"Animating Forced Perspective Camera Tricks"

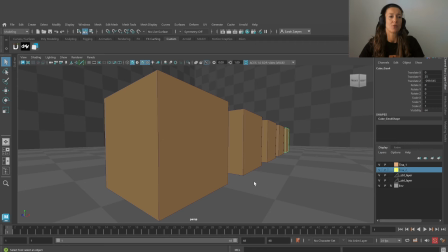258s
So this is much better, but we can do more.
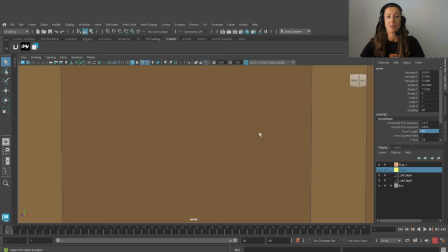265s
Let's go back to our 50 millimeter lens. Like that.
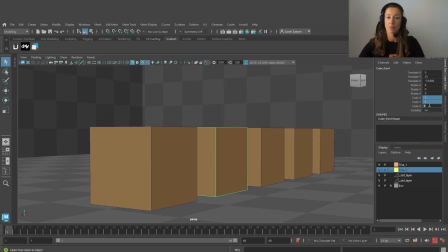275s
Look what happens if I scale the cubes.
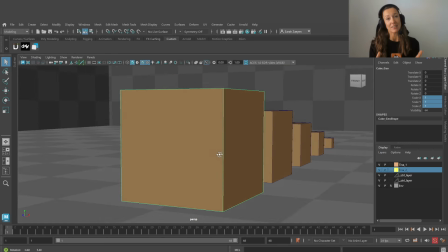294s
So, and this is what we do as animators.
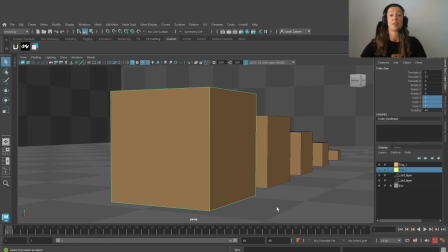301s
We take the reality and we sculpt it. We create our own perspective. Look at this line now. Look how dynamic that is. Look how much energy it has. And it's really pulling your eye forward with an incredible force.
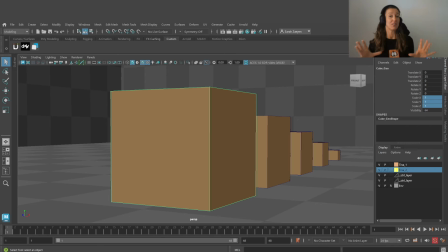320s
This is what we do as animators. We try to deform the reality to get something out of that. So the golden rule here is we first start our shot with a wide lens. If we're not getting the energy we want, we start to cheat the character itself.
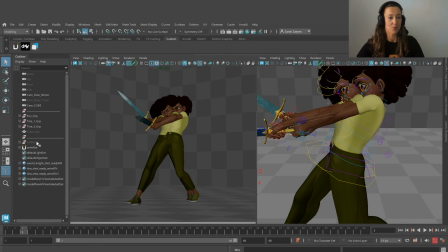338s
With that said, let's go back to Tina. So here we have an inception of Tina. We're gonna hide this one. And we are going to this pose over here.
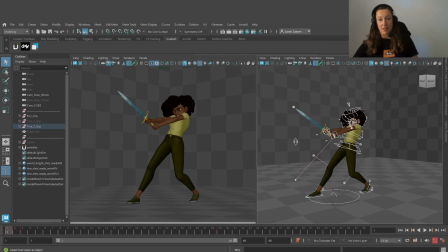352s
So this was the first pose we had. And we want to work with this. Let's start like we did with the cubes.
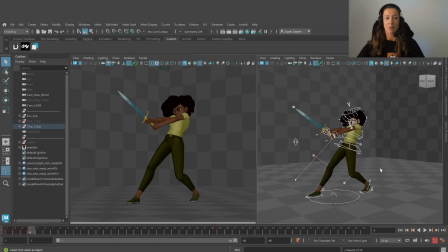367s
Let's first copy this pose over here so that we have a starting point. Awesome. So first of all, I want to change the focal length like we did before.
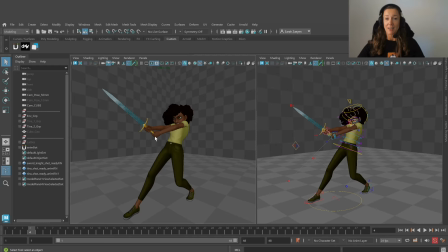382s
So we go here and we change this to 12 millimeters. This is better. You can also see that on the checker on the background. This is has more depth and more dynamism.
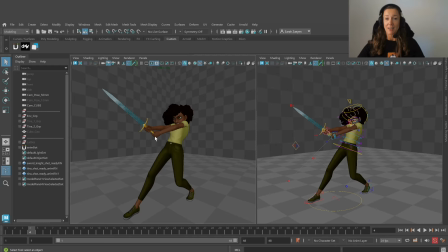396s
But I want more. I want this sword to feel epic. I want this grip to feel stronger. So how are we gonna do that? So right now we're going to cheat the character. We're going to break the rig.
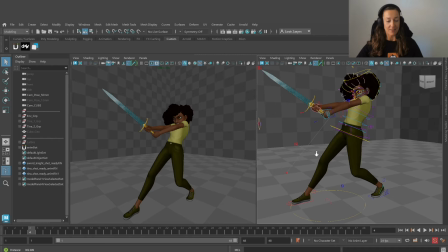414s
Don't be afraid to do this.
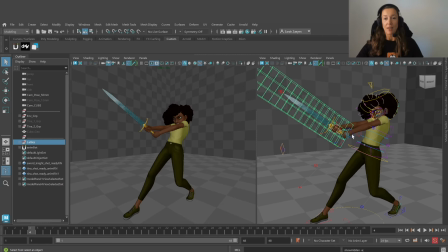417s
So let's start with the lattice I prepared before.
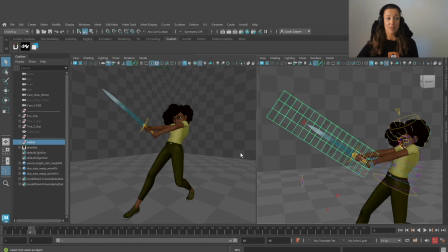426s
To applicate the lattice on the sword, you have to have the sword on the origins. Then you applicate the lattice. Then I constrained the lattice to the sword. And then I positioned the sword where I want it to be and constrained the hands to it.
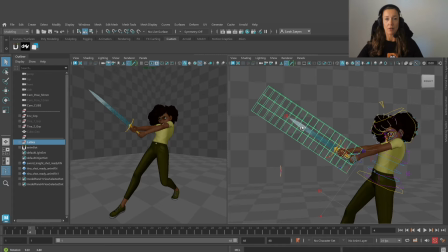441s
So a little tip on how I build up the scene. Let's play around with it. So let's get this sword epic. I'm going to select the lattice points like that. Then I'm going to press B. This will activate the soft selection.
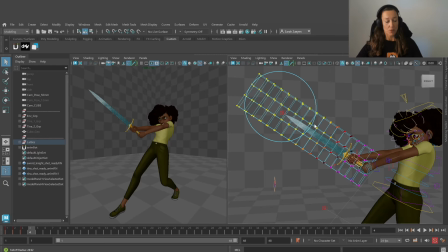461s
And if I want to widen the influence of the soft selection, I have to press the B button and the middle button. Once I have the area of interest that I want to change, I'm going to start playing around with it.
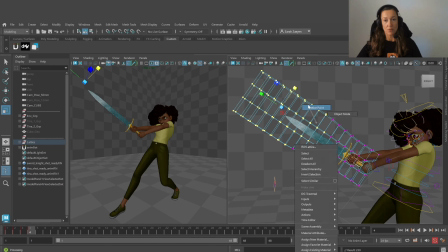478s
So I will deactivate the soft selection and go to the lattice points. I'm going to deselect those, and those. Activate the soft selection again. Scale tool on.
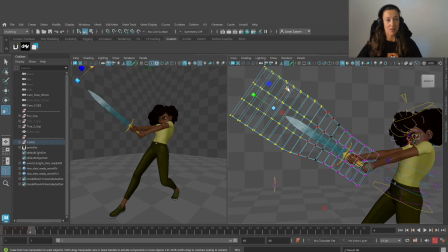495s
And I'm working here, but I'm watching here, because this is what is the most important thing. I want to deform things for the camera, for the audience.